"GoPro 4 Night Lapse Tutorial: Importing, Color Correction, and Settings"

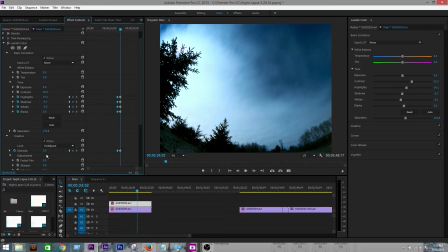12:17 So I'm just going to move my intensity to 10. Okay, so now we're going to continue on with the night lapse and see how that affects those effects hold.
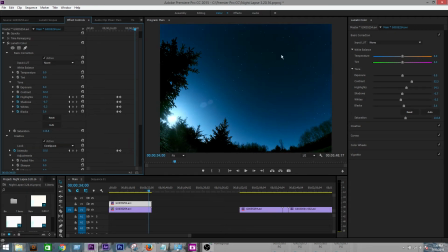12:33 Pretty good. Yeah, I definitely like the color at the end of it and the beginning. Yeah, the color's pretty consistent. It holds true, and it doesn't look too overly color corrected or any crazy effects or contrasts in there.
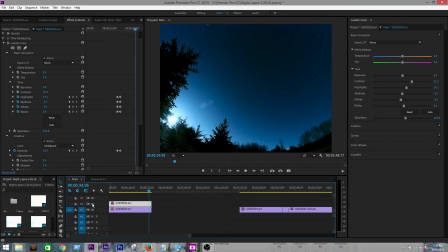12:52 So it looks good. You can compare it to the original just by doing the toggle.
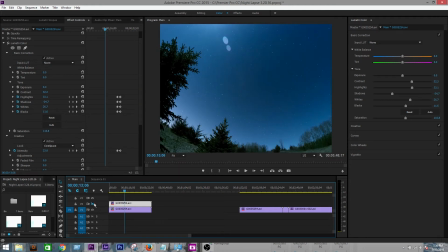13:01 So you can see that. Yeah, you can see the big changes.
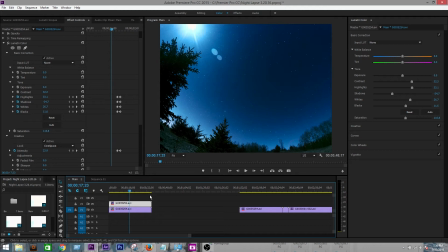13:07 So, once you have your color correction all done and everything is the way you want it, you can go up here and set your in and out points.
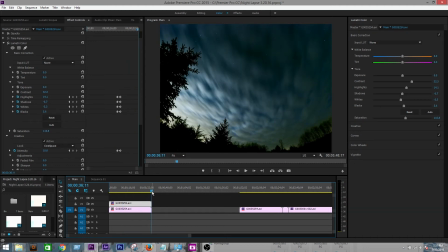13:18 This I, O. First step.
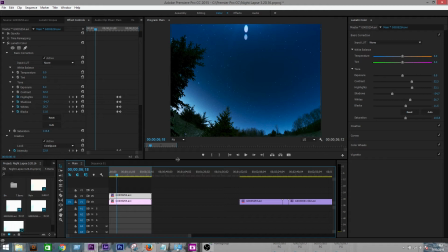13:26 Are you going to be exporting this for YouTube and Facebook or Vimeo, anything like that, or is it for your own personal portfolio or website? Because for YouTube, your sequence settings are going to be different. You're not going to have this big square, this 4,000 by 3,000.
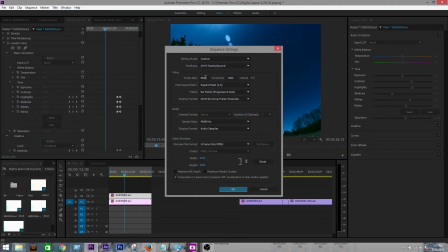13:45 You're going to have to go up here to sequence settings, and your frame size is going to be 3840 horizontal and 2160 vertical. Keep the 30 frames per second.
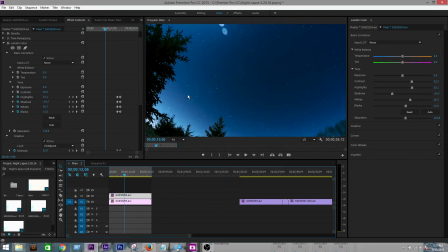14:03 Okay. So, essentially you just made this a 4K video with a 16:9 aspect ratio, which you see on YouTube. So, now it's ready for uploading or exporting.
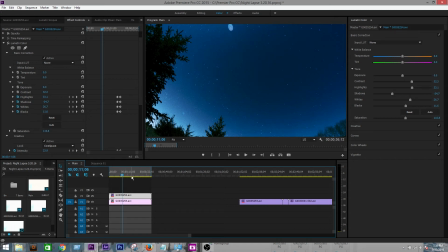14:17 Only problem is, when we change the sequence settings, it actually zoomed in the picture to a place that you may have not wanted it. And we have complete control over that still. So we are going to go edit the picture.
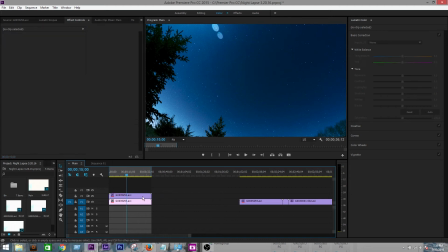14:39 Yep, so click on your top clip, go to motion, position, and then go to the right side, the Y. And see how we can adjust the position of this top layer.
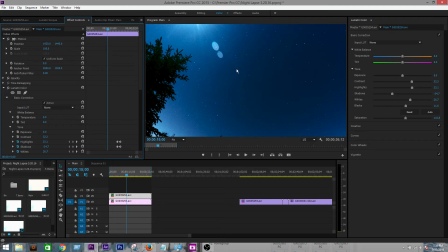14:54 I kind of like I like it positioned more straight up so I can catch the moon coming in this tree. It looks better. It's all depending on your time lapse and your environment. And then we're going to add a really cool kind of, not really cool, but a really easy effect that you see most people use in time lapses,
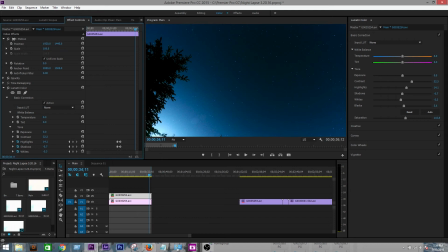15:14 which is the slide effect, where the screen will slowly kind of pan while you're filming.
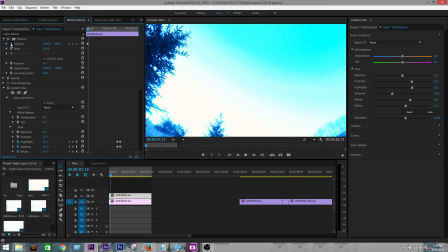15:20 To do this, all you're going to do is set a keyframe on a position on your start position.
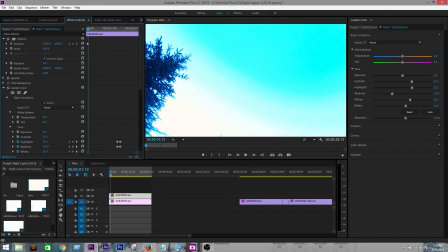15:25 So my start position is going to be at the very top. So I set a keyframe there.
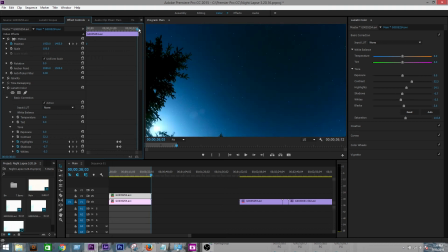15:31 Move that keyframe to the very edge, front edge of the video, and go to the very end of the video.
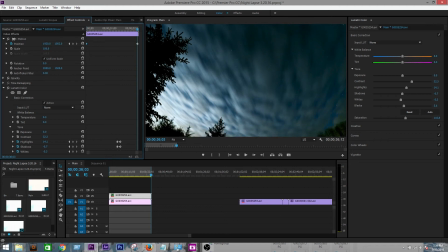15:36 And set another keyframe for where you want it to move to.
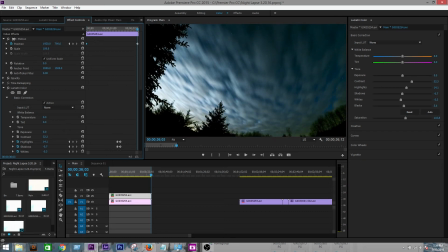15:44 So I want it to move all the way down to here where I can see the horizon at the end.
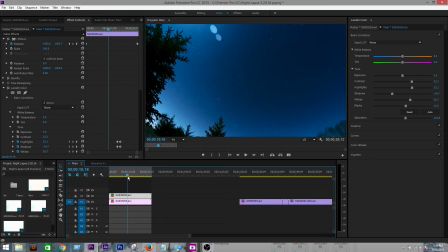15:49 And this is also kind of a cool pan because it follows the flow of the sky throughout my time lapse. Just a quick unique feature you can add in when you're exporting your video to YouTube or any other social network.
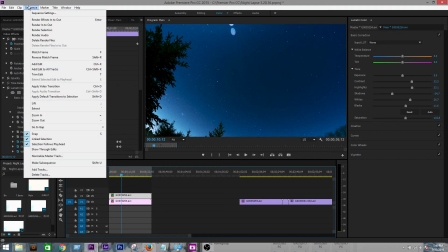16:10 Okay, now that we're finished, we're gonna go up here and you can render in and out now.
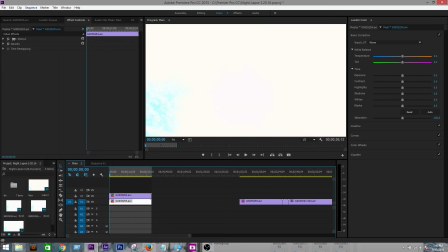16:16 And after you have that rendered, there's this yellow bar will be green. Then you can go up here, make sure you have your sequence selected.